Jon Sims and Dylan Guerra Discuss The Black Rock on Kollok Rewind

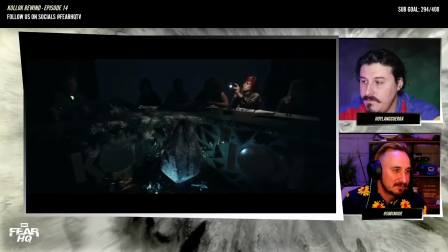Yeah. Oh, there's the flashlight.
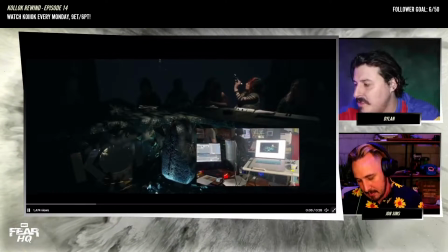Yeah. No, this effect was one of my favorites of the season.
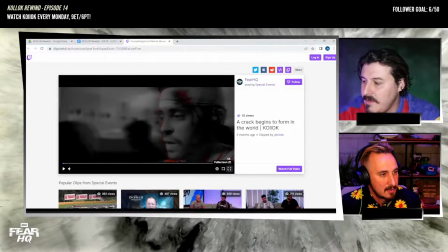And then our last clip is the crack forming in the world, because
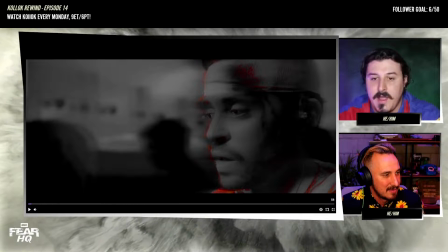this is in the Blackrock episode where we first met Mallory this season. Shut the fuck
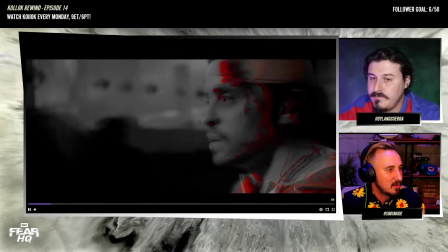up, okay? As he yells out to his insecurities,
to his doubts.
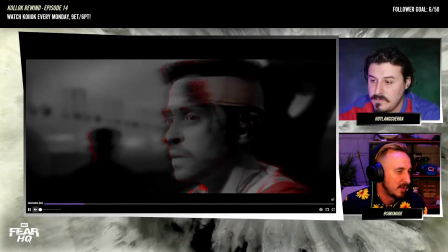So you see how the background's moving when the camera moves? The background has the same it has the same camera tracker on it.
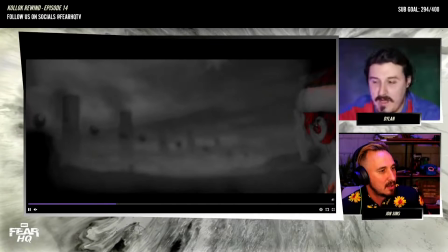That's why we're able to do that. Because the tracker's on the on the camera. Yeah.
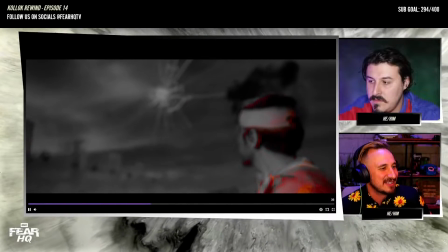I haven't actually seen this. I was trying to fix something that broke.
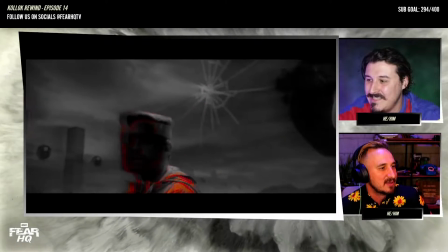I was trying to fix something that had broken.
The moment you see this crack, the moment it starts to spread,
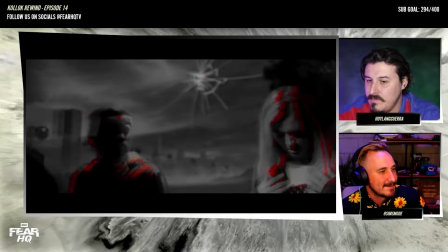you look down to see a hole forming in your chest, spreading.
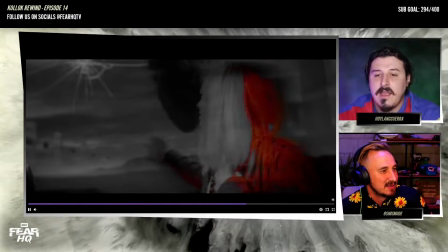Yeah, the crack is so cool. So is the crack? I think I'm successfully learning tonight.
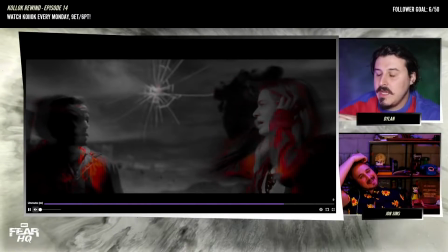I feel something.
I finally feel talking something. about like cues and things. It seems to me like you have this background on the camera tracker,
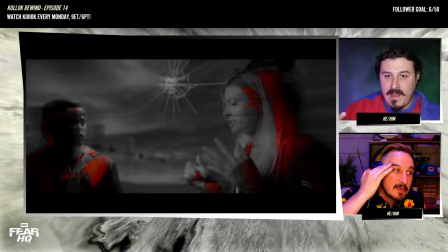and then the crack is its own overlaid effect that you've put on that's cued on to when it needs to happen.
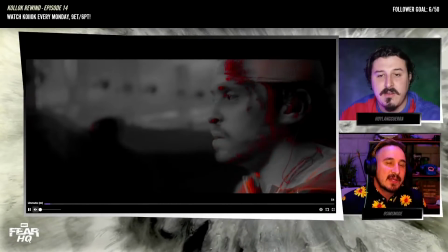Am I right in thinking that? We had a giant, I think we had a giant in VFX, it's called a card.
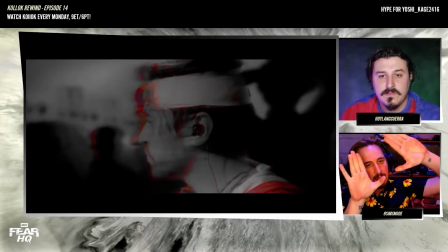We had a giant just plane, a giant 2D plane up in the sky.
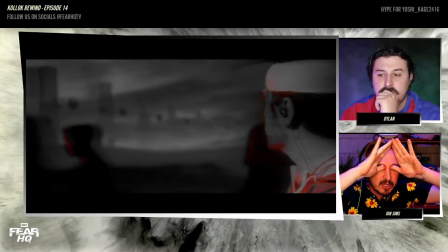And Malika had went into Maya and made a rigid surface and then fractured it twice to get those two different kind of crack.
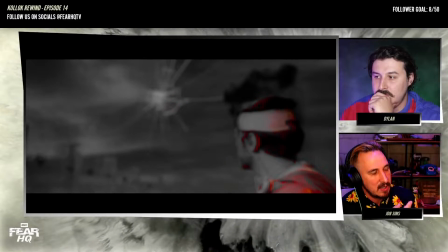I think we had three actually. And we have Charlie coded in a key that on a button,
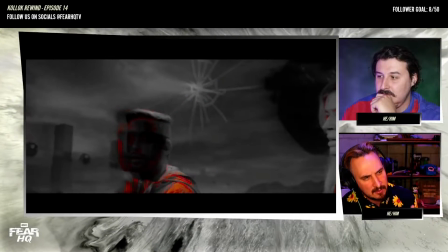those the opacity of those textures on that card pop on.
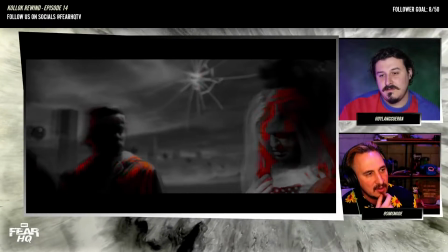And I think, and that was it. And because it's in the world, it's all just moving normally because of the camera tracking.
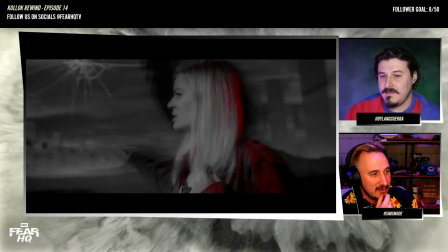But I love this. I'm so proud of this. I'm so glad that Zach gave me a chance to make the
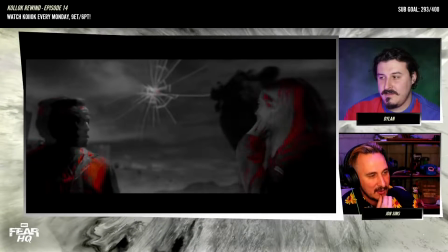Blackrock is. I was really happy with it. The heart was Zach's idea.
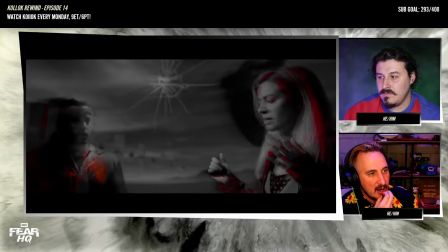I was kind of skeptical at first, but then once I got it in there and figured out how to make it look right, I was like, okay, I like it.
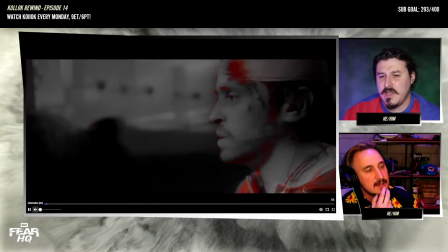It's cool. Oh, it totally looked good. That's another one of those things that like that's dangerous.
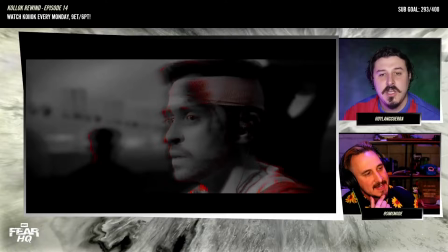That could have easily looked like cheesy or tacky, but I think it's a testament to all of the creative team of how much I'm like that it fits in the world.
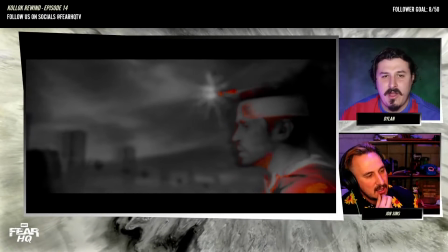Right? I can't imagine it without it. Also, I just want to shout out, there's this, it's crazy how much work this woman Maya does for y'all.
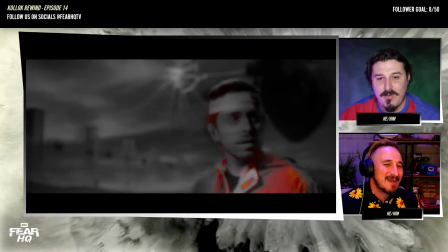I mean, I hope she's getting paid. She doesn't do that much. She's working around the clock.
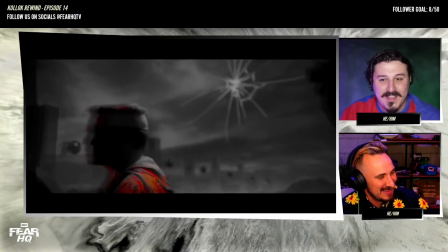People have to physically, crawl into her mouth in order, because you keep saying we went into Maya.
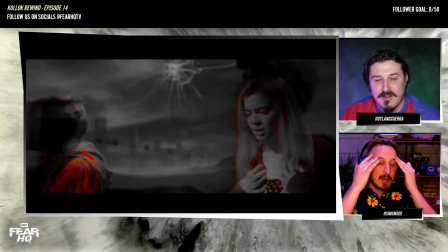I'm just like, wow, she goes through a lot. We possessed Maya psychically.
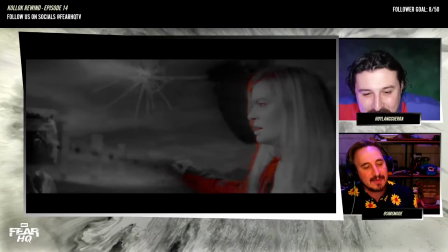There we go. That's what I thought.
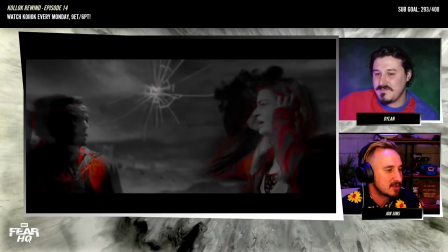So this background, Zach gave me so much freedom on this, and I was so happy to make it look cool.
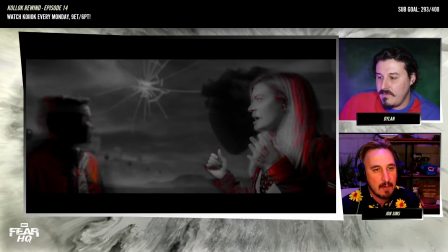All he said was it's supposed to be doubt. It's supposed to be an incarnation of doubt.
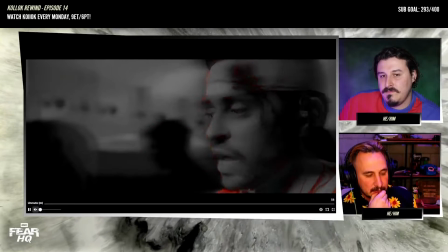And I was like, okay, doubt to me is a pathological surveillance of the self, right?
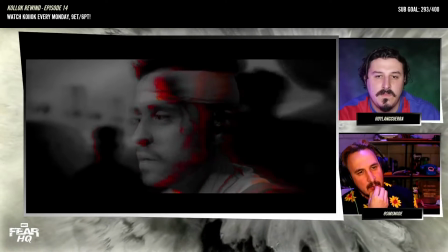It's you pathologically looking inward in a way that hurts you or destabilizes you.
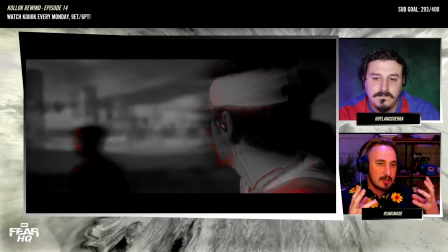And so from that, right, you get two concepts which are visually compelling: reflections and eyeballs.
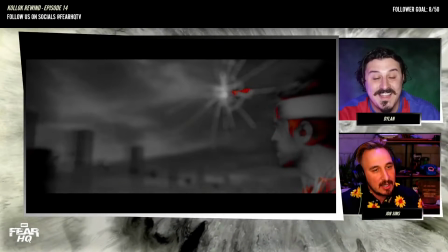Okay. He also said Dali. Yeah. So I'm like, I want reflective surfaces.
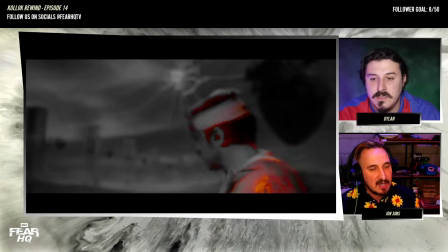I want reflective surfaces, and I want eyeballs, and I want the eyeballs to be reflective.
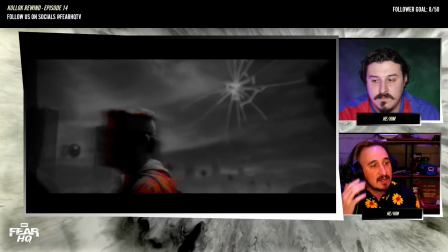And like, they have to be gigantic to read in this space, because again, I'm playing with that sense of scale.
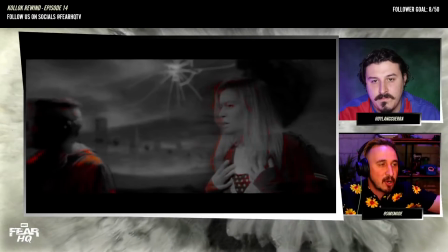Because Kollok, there are these powers and forces that are so much bigger than the characters that are close to us.
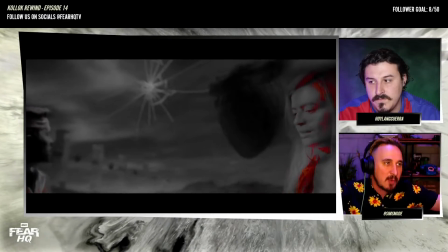I want there to be things in the environment that kind of like formally reflect that dichotomy and formally reflect that juxtaposition.